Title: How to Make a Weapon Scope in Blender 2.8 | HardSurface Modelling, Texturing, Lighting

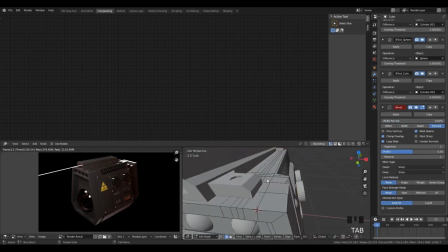It doesn't really matter too much, as we can just do this manually. So that's what it should do.
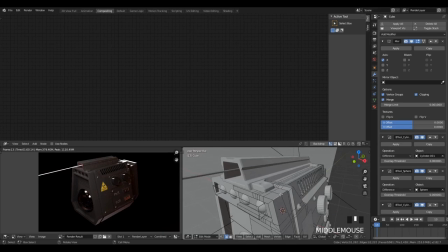For some reason, it's not working on our actual mesh, but oh well. So now we can just select these faces and we can just, these edges and bevel them manually.
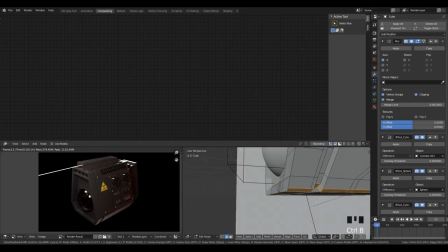It's a small effect, but I think it really adds a lot to our final composition.
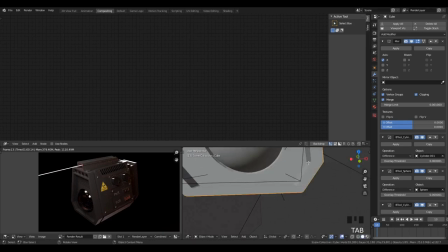So make sure you do this.
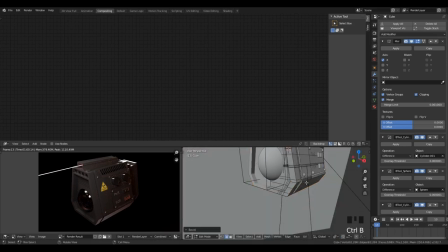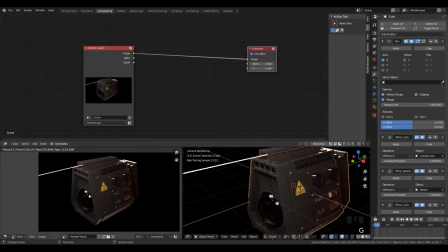Alright, so now to the compositing, before I jump back to fixing the model in a moment.
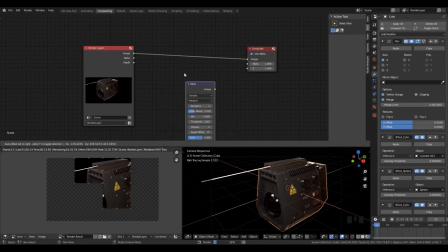So we're going to add a glare node, and you can see how much this is lagging my computer. We just have a normal fog glow, and since our light is so bright, we're actually going to have to turn down the mix effect, which is basically how much we're mixing our actual render image
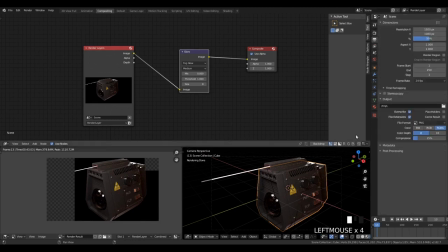with our composite effect over top. Also, I noticed that I clipped off the bottom corner of one of the scopes, so we're going to just move the camera so that we can see all of it.
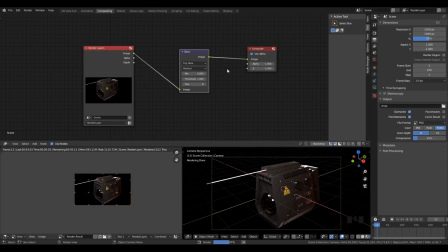Alright. So that looks pretty good. And you'll just wait a second and you'll see the glow effect take place.
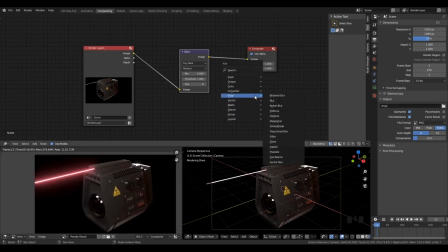Right, so that's a bit too bright as it kind of takes away the color of the whole image.
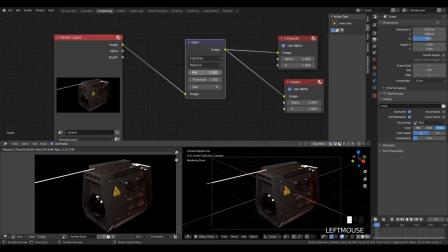So we're going to turn down the mix factor by a considerable amount just to lessen that.
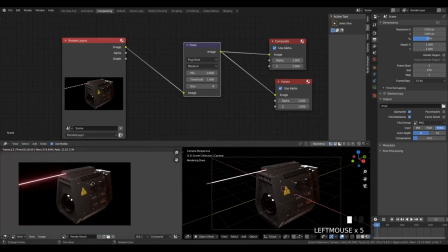Nothing else in our model is actually glowing too much, so it doesn't really matter.
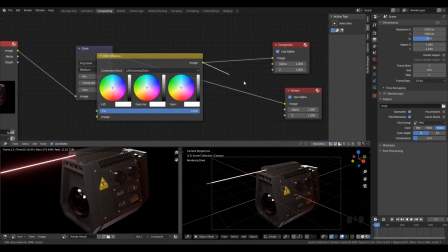Now we can add a color balance. So for this, the lift kind of modifies the colors of the shadows,
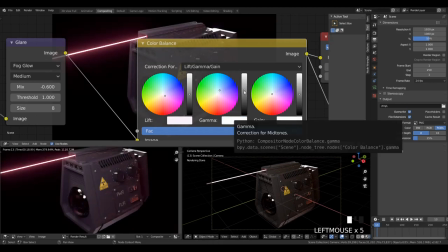gamma modifies the midtones, and gain modifies the brighter colors. So let's not change this too much so it doesn't look like you applied some random Instagram filter to it.
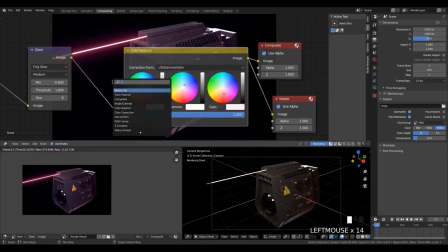We'll keep everything fairly close to the center, although I want to increase the gain and turn it a bit redder, just so we can accent that laser.
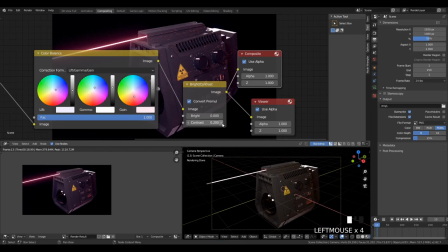And we can also turn up the contrast just a little bit.
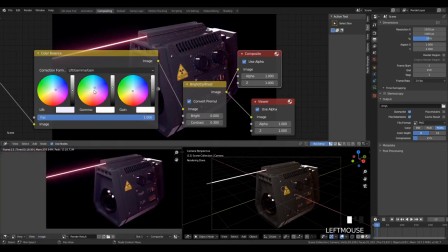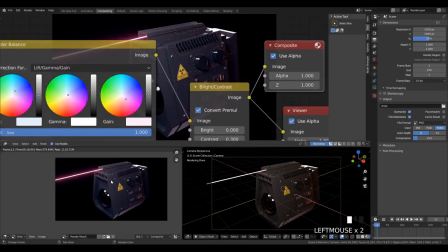Alright, so we can give it a bit of a gunmetal blue tint. And yeah, that looks pretty cool.
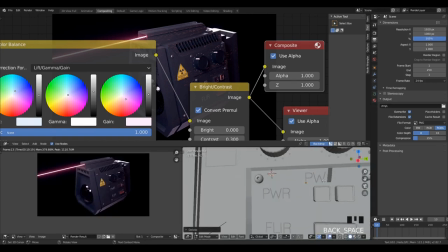Now, here we go. I forgot to add the plus minus signs, so let's just do that right now. So now we know that the further button from the scope is the increased power, and we're also going to have this IO button.
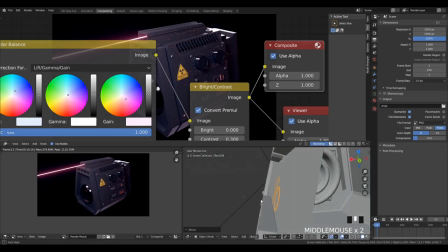So this is just going to be on and off for our thermal vision. I'm not really sure how to say this except for IO.
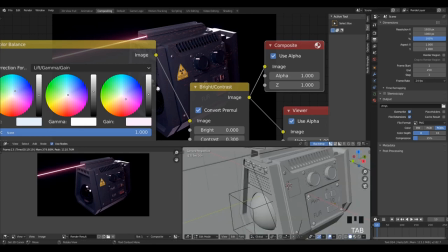I think that's the standard.
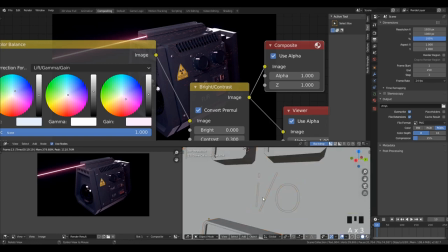But yeah. So now we have our on and off button and all of it's properly labeled.
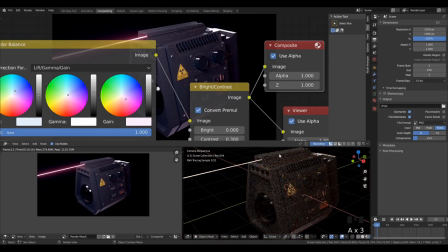Now you'll notice that minus sign is maybe a little bit too small. So we can just scale it up ourselves.
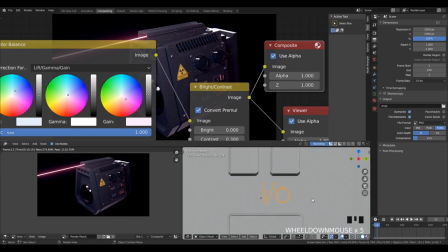You can hit the period button in order to, only if you have a numpad by the way, you hit period in order to zoom in on the specific object you're looking or you have selected, which is really useful. And make sure to have everything centered so it doesn't look weird.
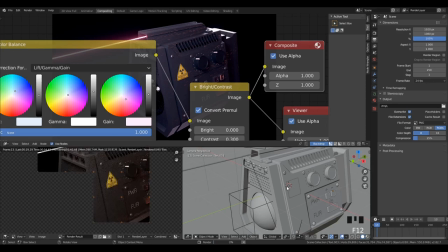Alright, now all that's left to do is increase our number of samples. And we have our final render. Alright. So
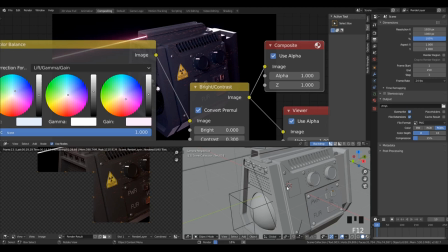I think this is a pretty cool effect you can do, and there's not too many hard surface techniques that you need to use here. They're all generally pretty simple. Remember, we used the array and Boolean modifier combined in order to make these evenly spaced vents and effects.
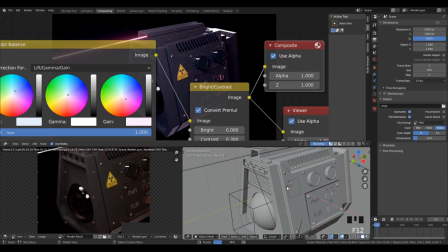We make a lot of use of the inset and extrude tools in order to create these sharp edges.